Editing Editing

I was more so worried about being able to create a narrative that made sense
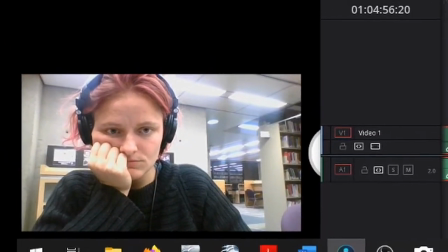[0:10]
and that people would understand because I watched my film
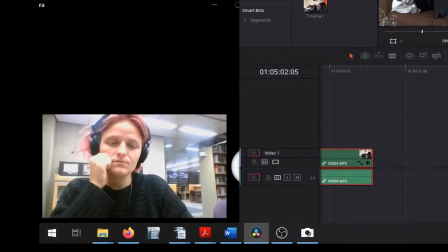[0:16]
for dozens of times and keep watching to see if there's
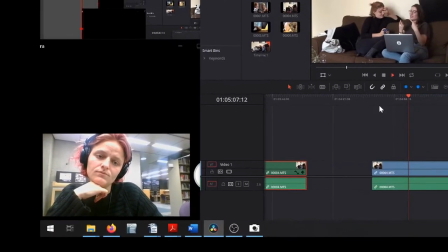[0:22]
something that could be better and then I was like okay it makes sense to me because i also
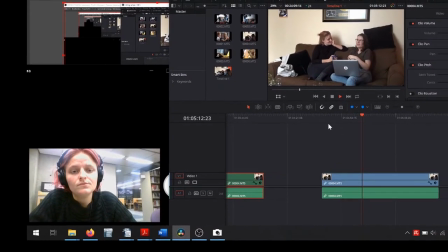[0:27]
i have known my dad for all my life i know our inside jokes i know how our relationship works but will will that translate to anyone else watching that's kind of what i was uh worried about mostly yeah but it's different with every film i imagine with your film it was much different.
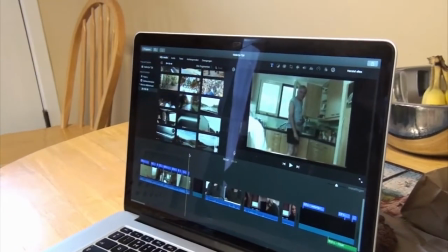[0:49]
The whole process was based on or
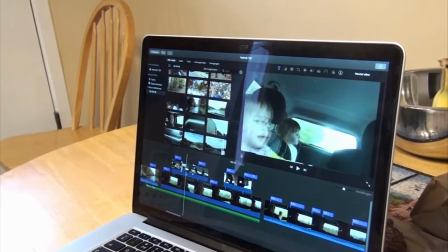[0:54]
like inspired on this home video that my father sent
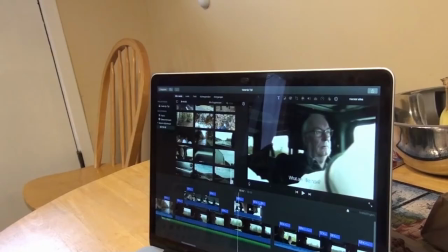[0:59]
me of us in the car and there's me setting up the camera
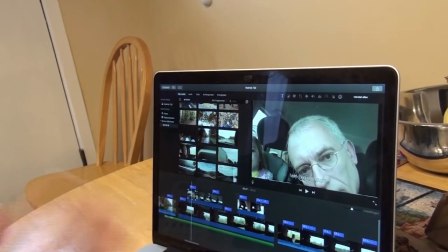[1:04]
and here is him setting up the camera so kind of comparisons between the past and present.
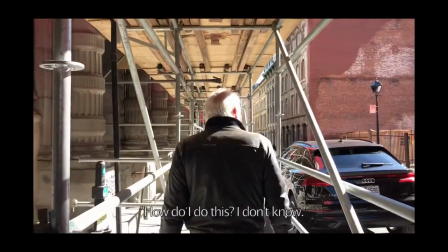[1:09] What is hard is that you think, how do I do that? I don't know.
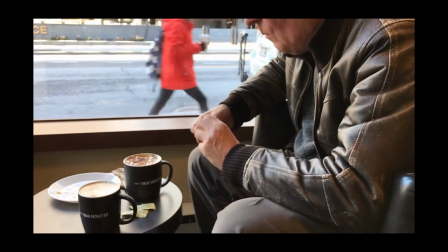[1:15] It is difficult.
I wanted a sequence of overlaying images here and I also
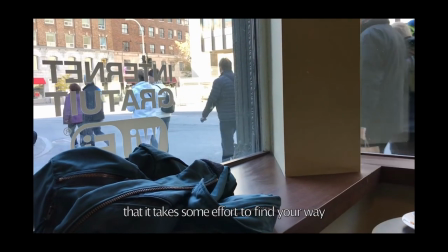[1:21]
I really like it when at the last sentence that someone speaks it cuts
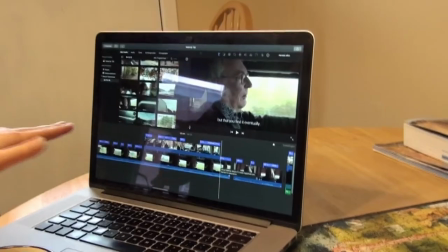[1:26]
back to the original footage so I had this like this
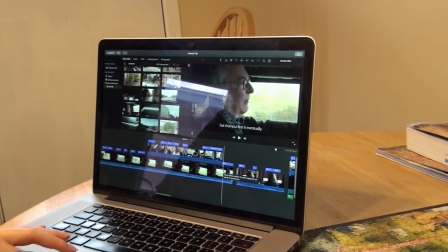[1:30]
much space to fill I could have deleted some clips but I like the variety of them and I
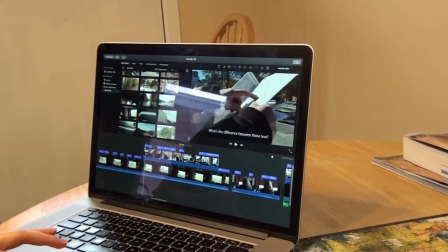[1:35]
like the way they look together so I think initially I
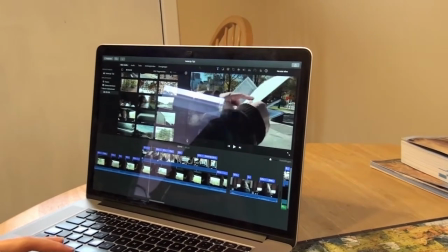[1:42]
started the footage when he said something mm-hmm
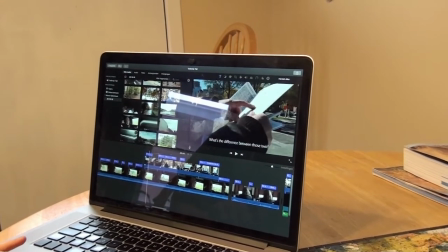[1:47]
which maybe would have been a bit more natural but it's just so happened that I had yeah too much footage I mean I get what you're saying about me you're as a filmmaker and as an editor you you're kind of dominating the narrative right means you call it shots you decide what goes in you decide what goes out but at the same time it's an interesting position to be in because you notice things that others don't and those how do you say thank you and those Those observations are usually very interesting, I think.
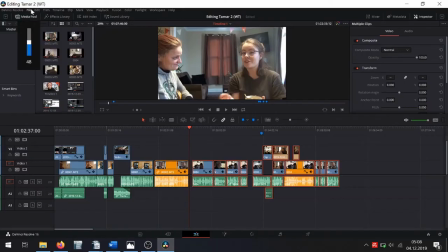[2:32]
Yeah.
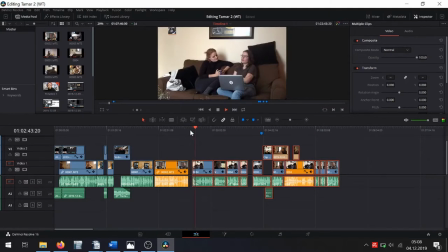[2:39]
I had to think about, do I want it to be more of a letting him speak and me being behind the camera kind of thing? Or do I want my voice to also be heard? But then, when I started interviewing him, I figured out that if you want the first kind of scenario, you have to tell them to answer as if you didn't ask them a question
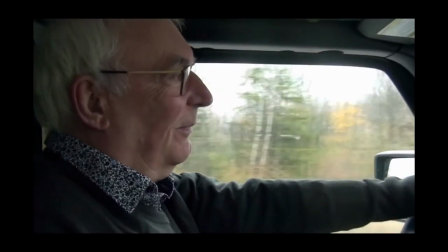[3:05]
How would you describe yourself to someone who doesn't know you?
I'm always working. It seems good enough.
And he started talking about oh that's very difficult. But if I started with that's very difficult no one would be able to guess what I asked beforehand.
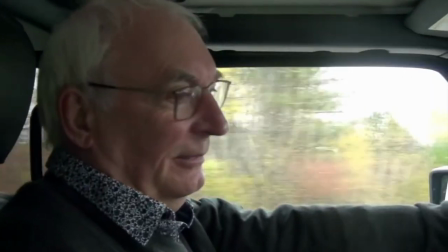[3:31]
so that's I mean it all worked out in the end but you have to consciously think about
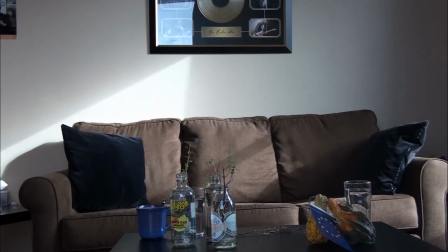[3:37]
how do I ask questions yeah in ways that would give me the footage that I want yeah
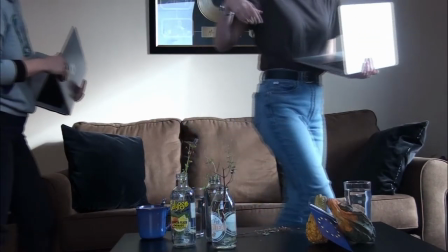[3:43]
to add he reads a lot I don't know if you could tell by the footage of yeah I was like okay at
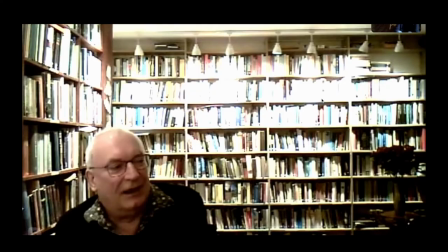[3:51]
first I was like maybe I should address why there's so many books but then I thought that's you know I'll just leave it be And you don't have to address stuff like that, it just speaks for itself. So yeah, that was what I wanted to say earlier.